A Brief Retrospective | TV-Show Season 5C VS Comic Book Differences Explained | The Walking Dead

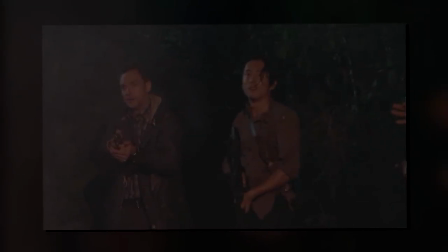1712s
I'm not sure if this is meant to be a little easter egg for the book or not, but I do think that this implicitly says quite a bit about the difference in Glenn's character between the two versions.
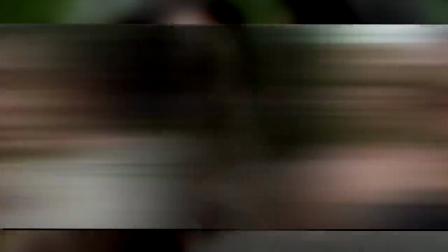1724s
This will become much more pronounced when we get to Alexandria, but even throughout Season 4, Glenn had already become a much,
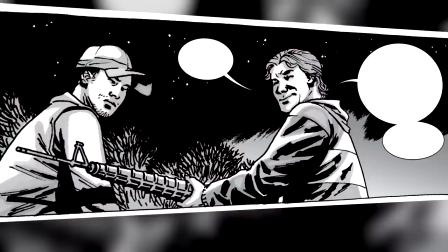1732s
much more serious leader type of character, whereas in the books, he has largely remained the same since Season 1.
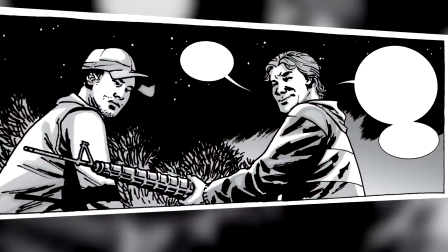1739s
He jokes around, he's not super serious or anything like that, and I think that gun mix-up is actually a really good way of showing that. But again, much more on this when we get into the Alexandria arc. Shortly after, the group manages to find each other and we also see Aaron reunite with Eric.
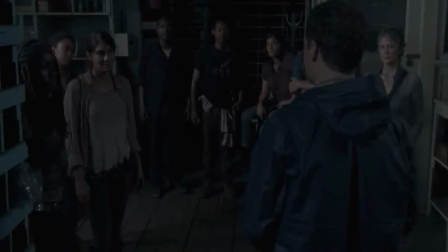1759s
And with everyone together, Aaron thanks everyone for saving Eric, and they decide to get back on the road in the morning.
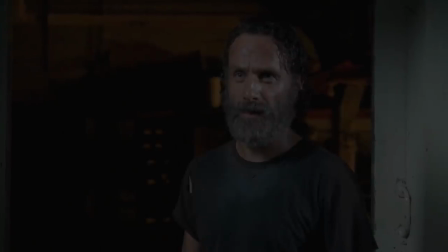1766s
And another add-in here. Once Rick tells him that he can't stay with Eric, similar to what we've seen with Aaron already,
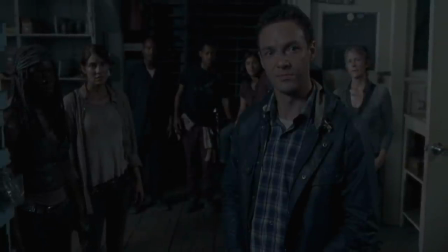1774s
we get another scene to flesh his character out straight away, as he answers by saying that the only way he'll split him up again is by shooting him then and there.
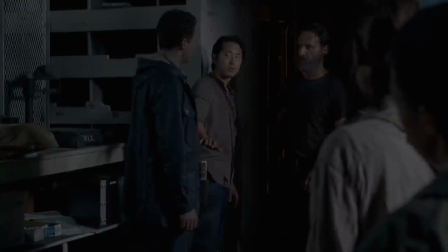1784s
Though because Glenn's afraid of Rick actually pulling another,
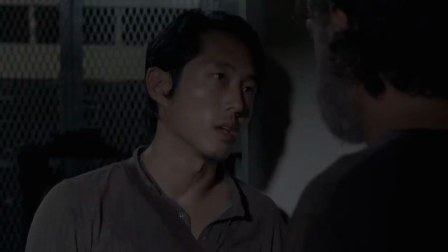1790s
he steps in telling Rick that Aaron is clearly being honest and that they can stay together.
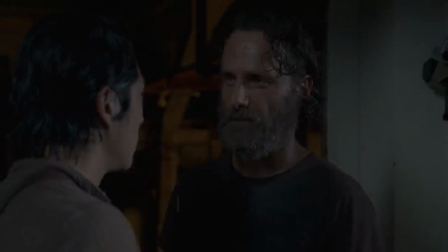1796s
This entire exchange is obviously a small detail in the grand scheme of things,
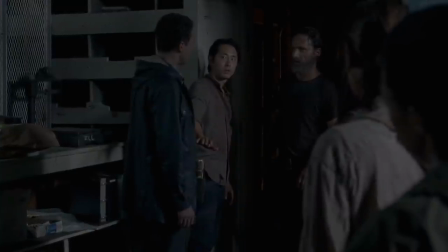1801s
but I don't recall any moment in the book where Glenn steps up to Rick in this manner.
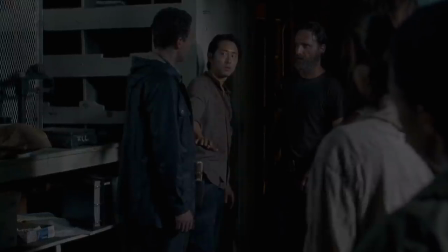1806s
So I think this neatly achieves two things. It immediately shows us the type of person Aaron is.
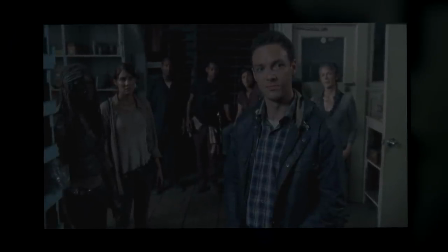1812s
Even face-to-face with someone who knocked him out seconds after meeting him, he still says that he will stay with his partner and that's final. Or in other words, he's just as protective of his own as the rest of the group here.
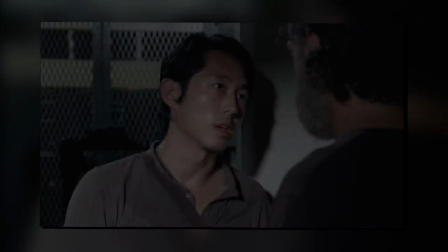1826s
But number two, it shows us that Glenn is more than willing to question Rick's leadership and stand up for what's right. Similar to what we saw way back in season 3 after the death of Lori. And while aspects of this do happen in the book,
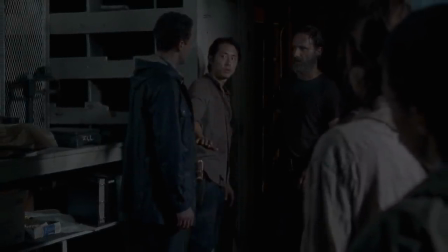1842s
as I've said a million times already, I do think Glenn's given a lot more agency here.
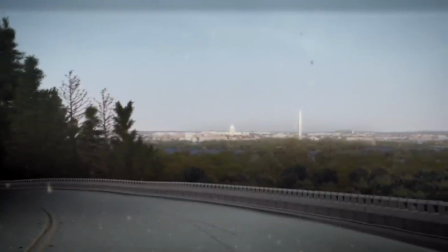1848s
The next morning, they get back on the road and, similar to the book, we see the skyline of Washington, though we don't really get much more than that.
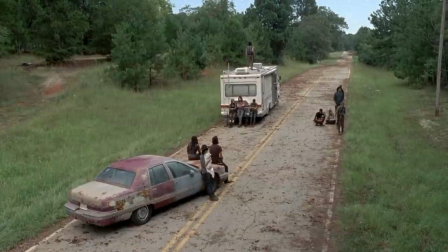1856s
And there are a few more remixes here and there. First off, we get another added scene of the RV breaking down just before they reach Alexandria.
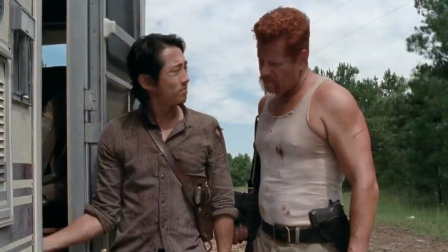1865s
And again, Glenn's given the spotlight as we see him demonstrate what Dale taught him way back in Season 2.
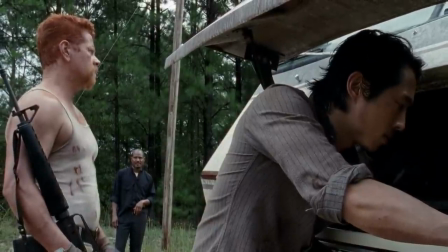1872s
And so ultimately, it's his knowledge that gets them over the last slump toward Alexandria.
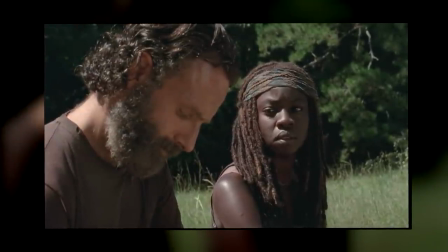1878s
A bit of a remix also happens with Michonne, who largely steps in for Andrea.
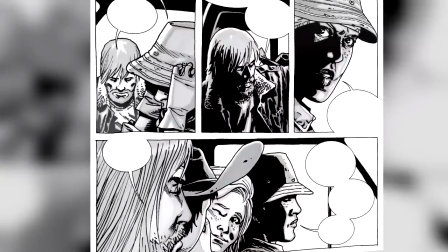1883s
In the book, it's Andrea telling Rick that he can be cautious, that's what makes him a great leader after all, but that he shouldn't ruin this for everyone else.
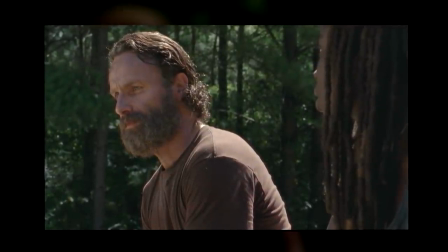1893s
In the adaptation, on the other hand, the conversation is a little bit extended, as Michonne tells Rick that the fight is over and that he should let it go.
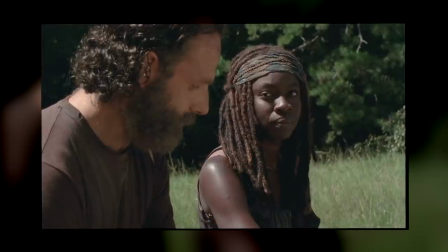1902s
This is both a callback to what Bob was talking about back at the church, as well as a bit of a commentary on his character overall.
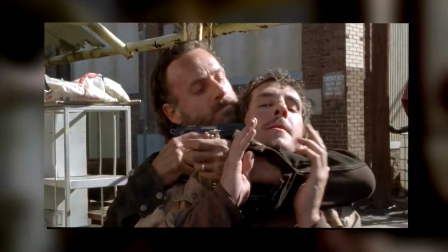1910s
Rick's skepticism is the thing that might have saved their lives back in Terminus,
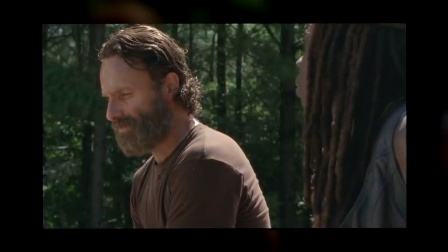1915s
and so I think this brief moment of reflection just before they reached this supposed safe haven worked really well for his character arc,
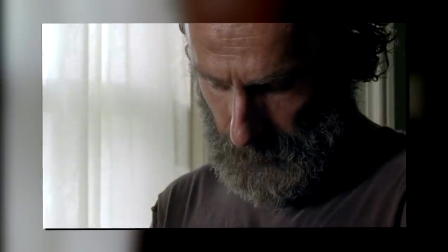1923s
which would basically be flipped upside down in just a few episodes.
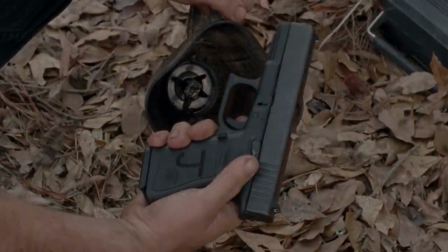1928s
Though one last thing to add is that he does go off to hide some weapons in the woods, just like they did back at Terminus.
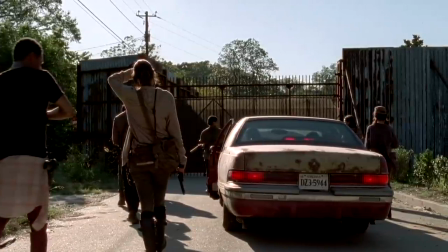1935s
But with that, we arrive at the gates of Alexandria and we get what I genuinely think is a perfect scene.
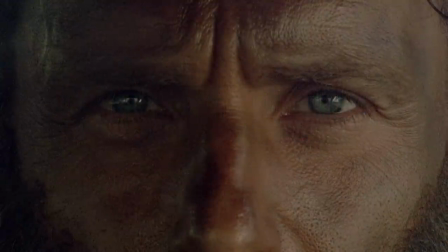1942s
As we linger on Rick's eyes and suddenly hear children laughing.
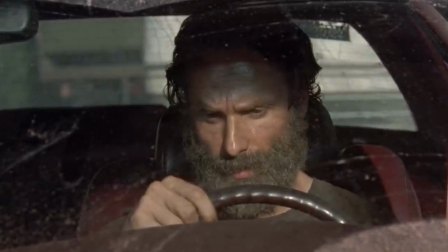1948s
And the confusion, disbelief, and so so many more emotions that Andrew Lincoln portrays here is absolutely incredible.